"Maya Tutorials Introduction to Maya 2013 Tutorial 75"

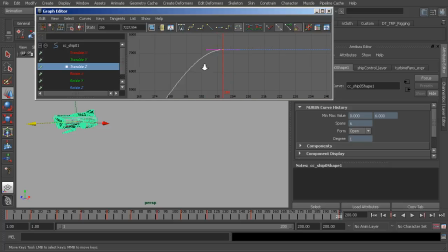496s
So our ship will accelerate, but then you can see how the value will change and start to slow until we get to our last key. So in order to fix this, it's very simple. It's just a matter of grabbing our start tangent on the left side, and now we can go ahead and start to bring this down.
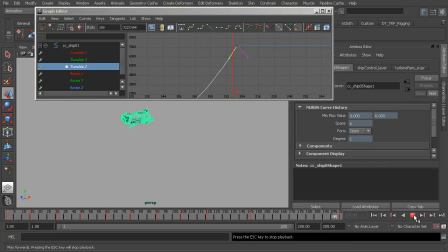511s
Now you'll see a difference. As we hit play, you'll see that the ship accelerates. Beautiful. Now you could also see that our tangent is kind of broken here. Sometimes it happens with plateau keys, nothing to worry about. With the key selected, we can flatten it out using this tool here,
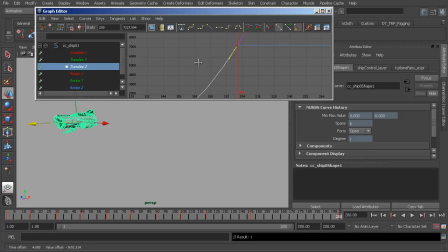529s
flat tangents, and then we can go ahead and drag it down again, and we no longer have that issue. So that happens at times with end keys, where there are no other keys that follow. But it's very simple to adjust, so no worries. Alright, so now that we've added this, let's go ahead and
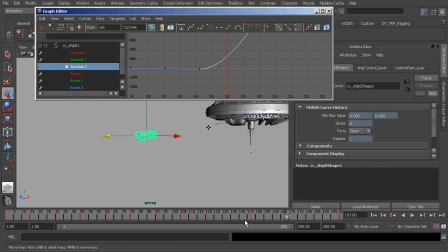549s
continue working on the translate Z. What I'd like to do is add a bit more of a cushion in the anticipation before it pulls forward. We'll grab our key on 147, let's go ahead and frame it, and then we'll use our interactive zooming, holding down Alt and Shift to zoom in closer.
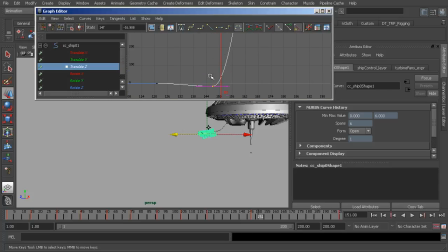567s
So it's a combination of just kind of panning and then using the zoom tool. We could also zoom it out to stretch it horizontally, so we have a nice detailed view at this point. We'll grab our out tangent and let's start to drag this up to cushion this, to smooth it out a little bit more. It was a bit too sharp before.
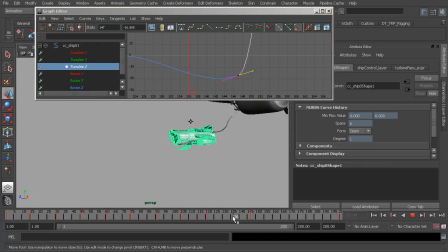588s
So now what we'll see is some smoother anticipation before the ship flies forward. Great. Alright, so this is looking nice.
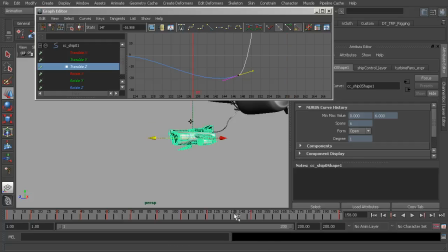601s
So what I'd like to do from here is actually work on some rotation in the z-axis. Let's go ahead and have the ship roll at the very end of the animation.
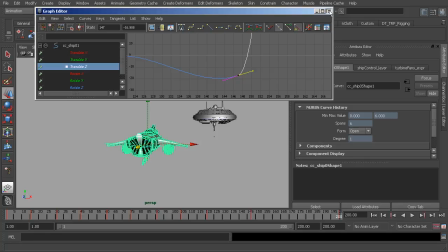614s
So going to frame 200, I'll go ahead and close out the graph editor, head back over to the channel box.
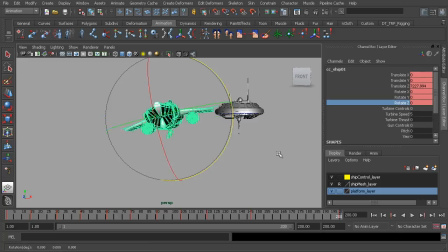622s
We'll go to our z-axis. Let's have it roll over to our left. So the ship's right. So here's what we get. It's starting to roll as it undocks. However, I'd like to have it roll a bit later.
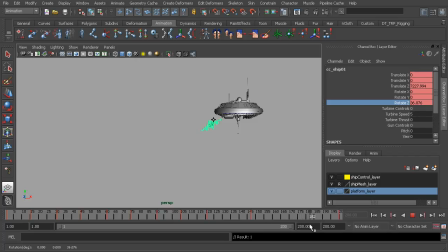641s
So it's almost as if the pilot is flying forward and then he's ready to change directions. Alright, so on frame 180, what we'll do is drag the ship down to straighten it out a bit. Not completely, because that would look very linear if the ship was pointed straight forward.
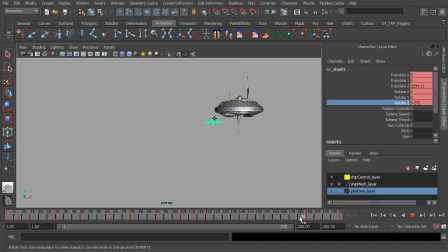659s
So we'll just bring it down just a little bit here. So now the ship will start to roll after that point.
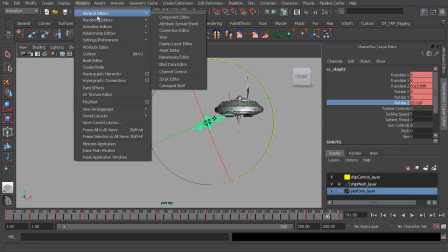666s
And now we can move back to our graph editor to start to fix this up a bit.
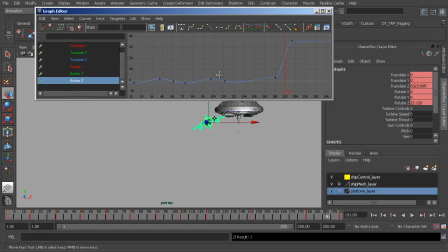671s
So let's go ahead and focus on our rotation Z, frame this up. We can see that we can smooth out the key a little bit more on 180. Let's grab our out tangent and start to drag this up a bit to get a smoother roll.
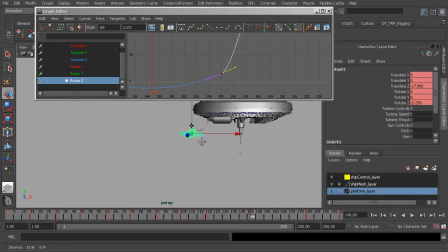687s
Great. And then we can add some rotation Z movement at the beginning during the anticipation. Again, just so this looks more natural, on around frame
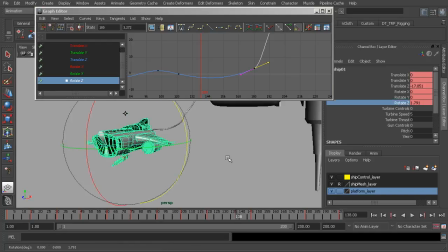704s
138, we can go there and rotate the ship slightly over to its right, our left. And then we can have it rotate back a few frames after that.
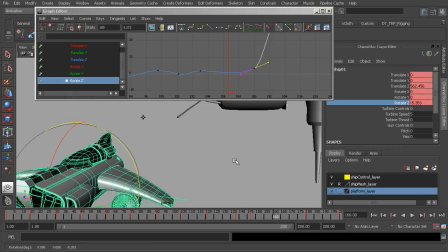718s
Let's say on about frame 160, just slightly. Not much at all.
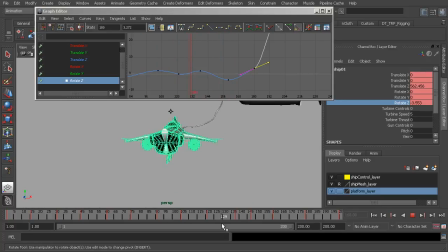725s
Alright, beautiful. So we have some nice subtle rotation here that adds a bit more of a polished feel. Great, so we're just about finished.